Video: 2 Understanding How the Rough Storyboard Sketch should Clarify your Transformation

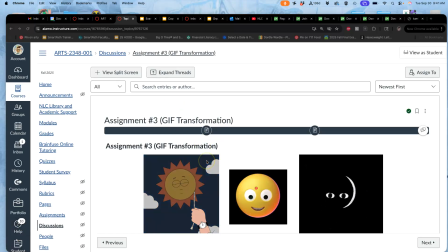All right, to get started in earnest on assignment 3, we need to think about what
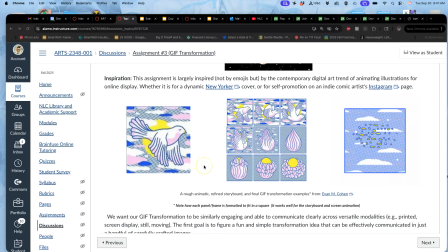content, what subject matter we want to transform, and how we can show that most clearly in 9 keyframes,
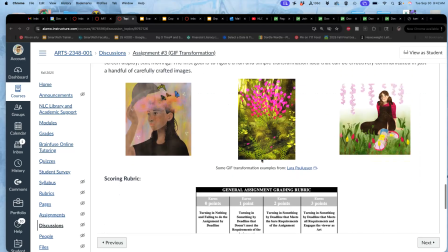9 square keyframes. So we start with that sketch. It's going to look like this.
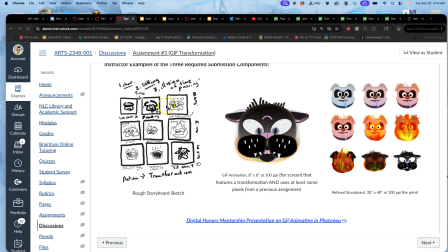So in this instance, I was taking the emoji I made for one class and transforming it into the emoji I made for another class. It's the dog from Johnny Quest into Bucky the Siamese cat from Get Fuzzy.
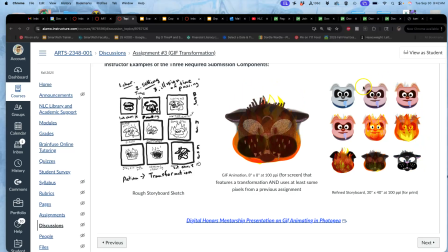And so you know where you want to end, you know where you want to start, but the transformation has to go through a middle phase, right?
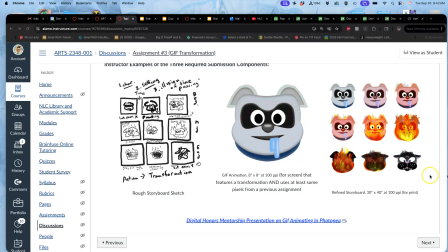Otherwise, it's just a swap. So this one, the dog starts getting really hot,
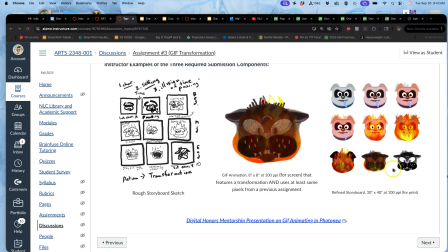bursts into flames, and then through the charred remains kind of reveals the cat.
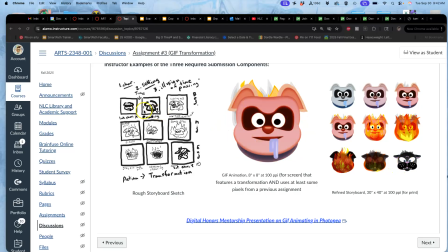This is what the storyboard would look like. The reason we do it in a 9-frame storyboard is because you want to think of what is the lead character. Character is the thing that the audience experiences the story through.
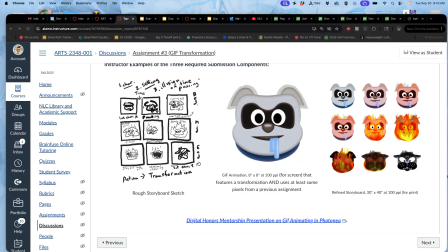So if the story is one of transformation, maybe it's the thing that transforms, as this is the case.
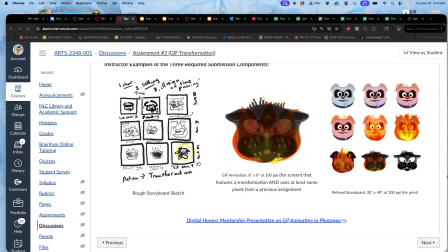The character is the central subject matter that transforms. Or maybe the character is the thing we experience the transformation through.
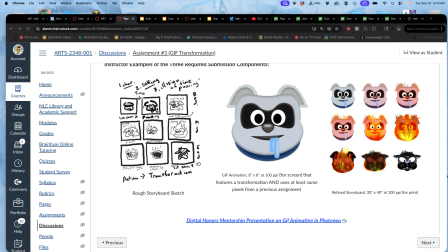So let's say that the environment transforms and the character is the thing that experiences what that's like, right? So let's say that we use a dog all the way through, but it goes from day to night. And then the dog kind of realizes it goes from day to night.
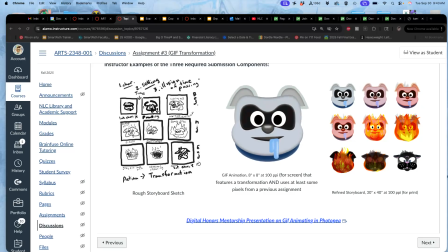That's more interesting generally for a viewer than just showing a setting changing, right? So we want to think in terms of 3 things when we're doing storyboarding. We want to think of what are we telling the story through?
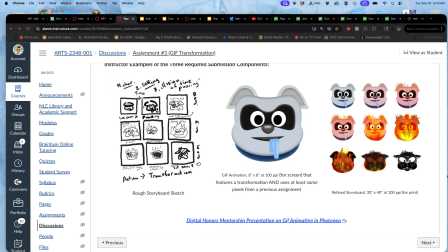So character. Character does not need to be a living thing. You could tell the story through a paper clip.
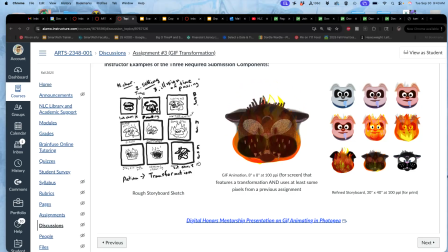I did this as a photo series once. Kind of a paper clip on a desk.
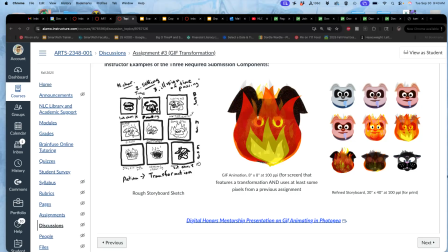You don't need to animate the paper clip. You don't need to give it eyes or arms. But you can just show that that paper clip is always staying in the same place while the desk around it gets dirtier and messier and
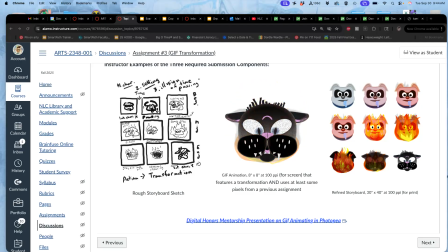dustier and something spills, right? And you're understanding that it's always the same space because we're seeing this paper clip, even though everything around it's changing, right? So that's a way character can be used in a non-figurative way.
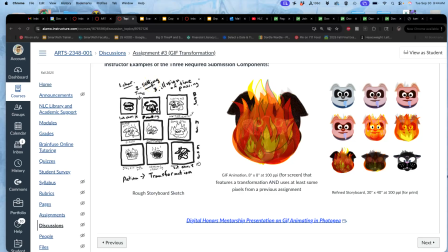And then, of course, setting is whatever the place is. Now, this is a nice example because even though the background is blank, the setting where you would have a dog combust into flames is something the audience assumes, right?
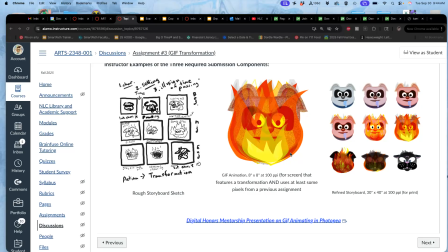So is the dog inside or outside? Is it winter or summer? Like all of those things can be assumed based on whatever information you do give the audience. I always think of Jim Davis doing Garfield cartoons.
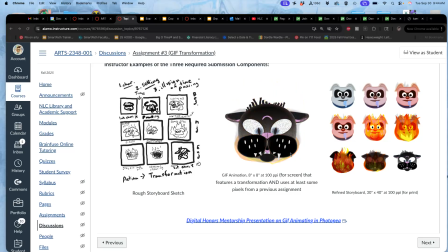And all Jim Davis does and his studio does to show that it's an interior is just draw a horizontal line. And that means it's like a counter, right? And then Garfield's inside. And all they do to show that Garfield's outside is they put like a scarf on Garfield, right?
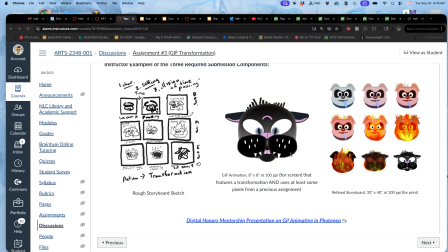That kind of thing. And then we just assume. And then he gets hit by a snowball and we realize, oh yeah, I was right. He's outside and it's winter. That kind of thing. So it doesn't take much to play with character and setting, but you want to think about it.
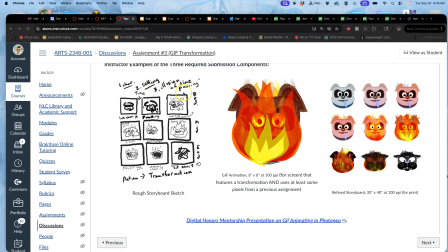And then what is the trick to animation, right? To time-based media? It's the illusion of time passing. So there's multiple ways you can show the illusion of time passing. One way is to actually use time, what's called time-based media.
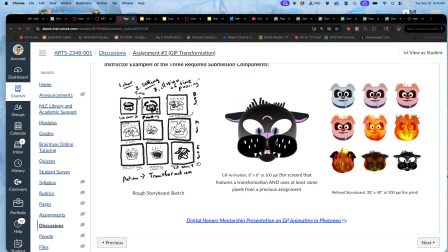So this is showing it at about 3 frames per second. It's showing a new image each time, right? These are 9 of those images.